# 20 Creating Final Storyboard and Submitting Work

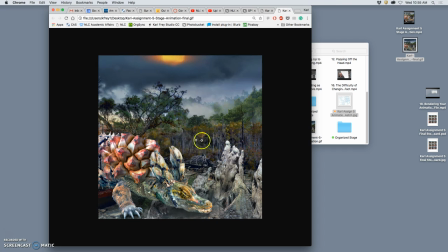I like how the texture fills really give it atmosphere.
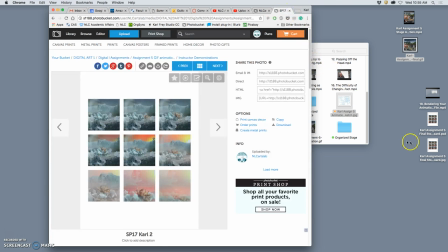Okay, and I now have my final storyboard as a JPEG.
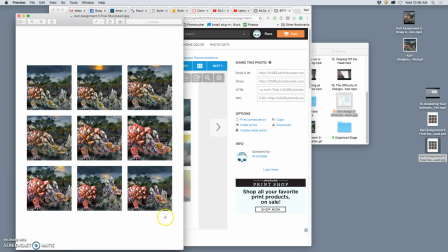And you can kind of tell that stuff is happening. You know, you can tell the story like a comic book, though it's more fun to see it moving in this case. And you can see the sun setting. What doesn't come across so well here are the zooms, right?
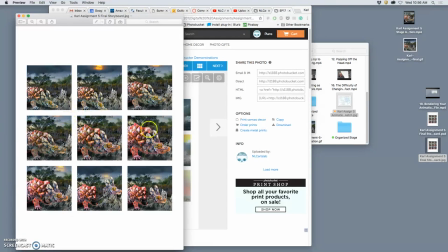But when you squint, the creature definitely does take prominence in this area because I zoomed in.
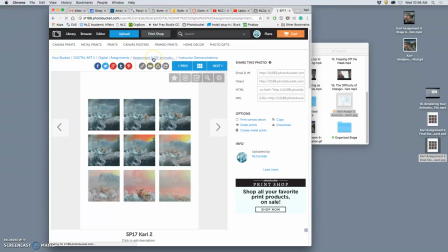Okay, so how do we upload them? You go to the right folder, you're gonna go to the assignment 5 GIF animation folder, and you upload your work, and then how are you going to label them?
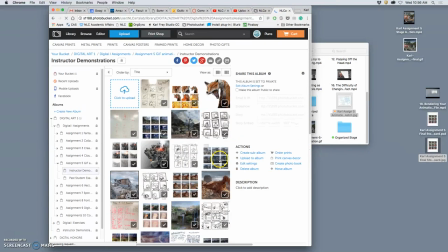The only one I still have to upload is my final storyboard.
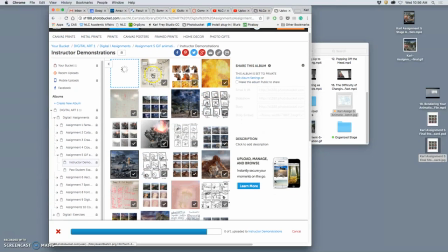And you label them in this order, your sketch, your final storyboard, and then your GIF animation. So 1, 2, 3.
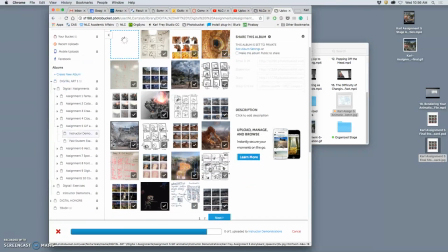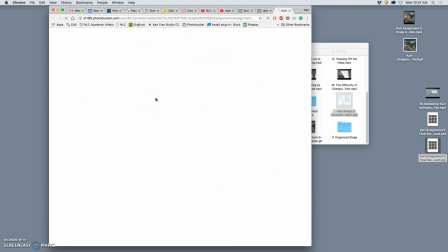With your name the same way. So I already have my sketch uploaded.
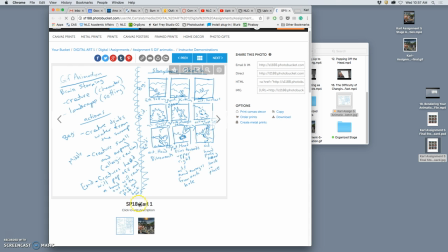That's gonna be my name with a 1 after it with our semester code. I already have my animation uploaded. That's gonna be number 3. Now I need the final storyboard in between those two.
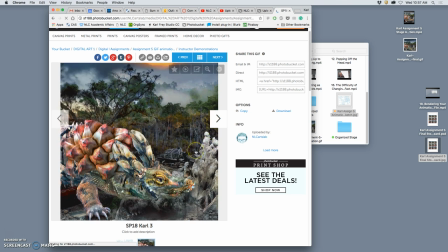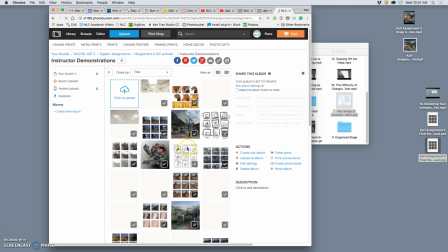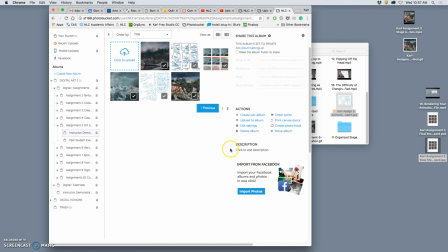And let's see if it's come in. I interrupted it.
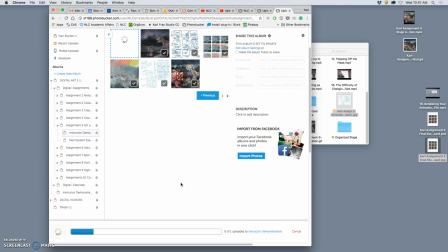It was showing me an error. And that's just because PhotoBucket's a little glitchy when we're all trying to use it. Why does it keep showing that? It's just a JPEG and it's fewer than 5 megabytes.
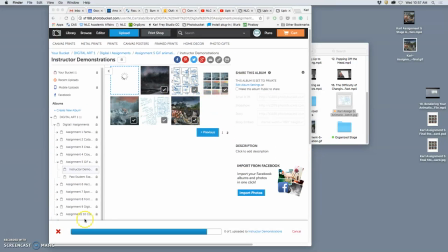But once I get that in, that will be number 2. And then we'll do our critique. And that is it. It's really fun to get to see these. Make sure that you upload the GIF that has the timing that plays right.
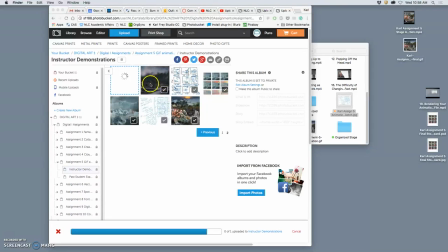They play a little bit faster when they're rendered for online viewing than they do in Photoshop because they don't have all the resolution. Okay, so sometimes
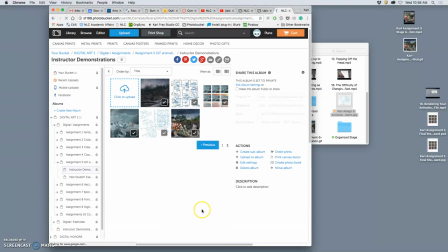when you're getting a glitch for loading, if you reload, it will show up. bringing in my But I'm going to keep trying.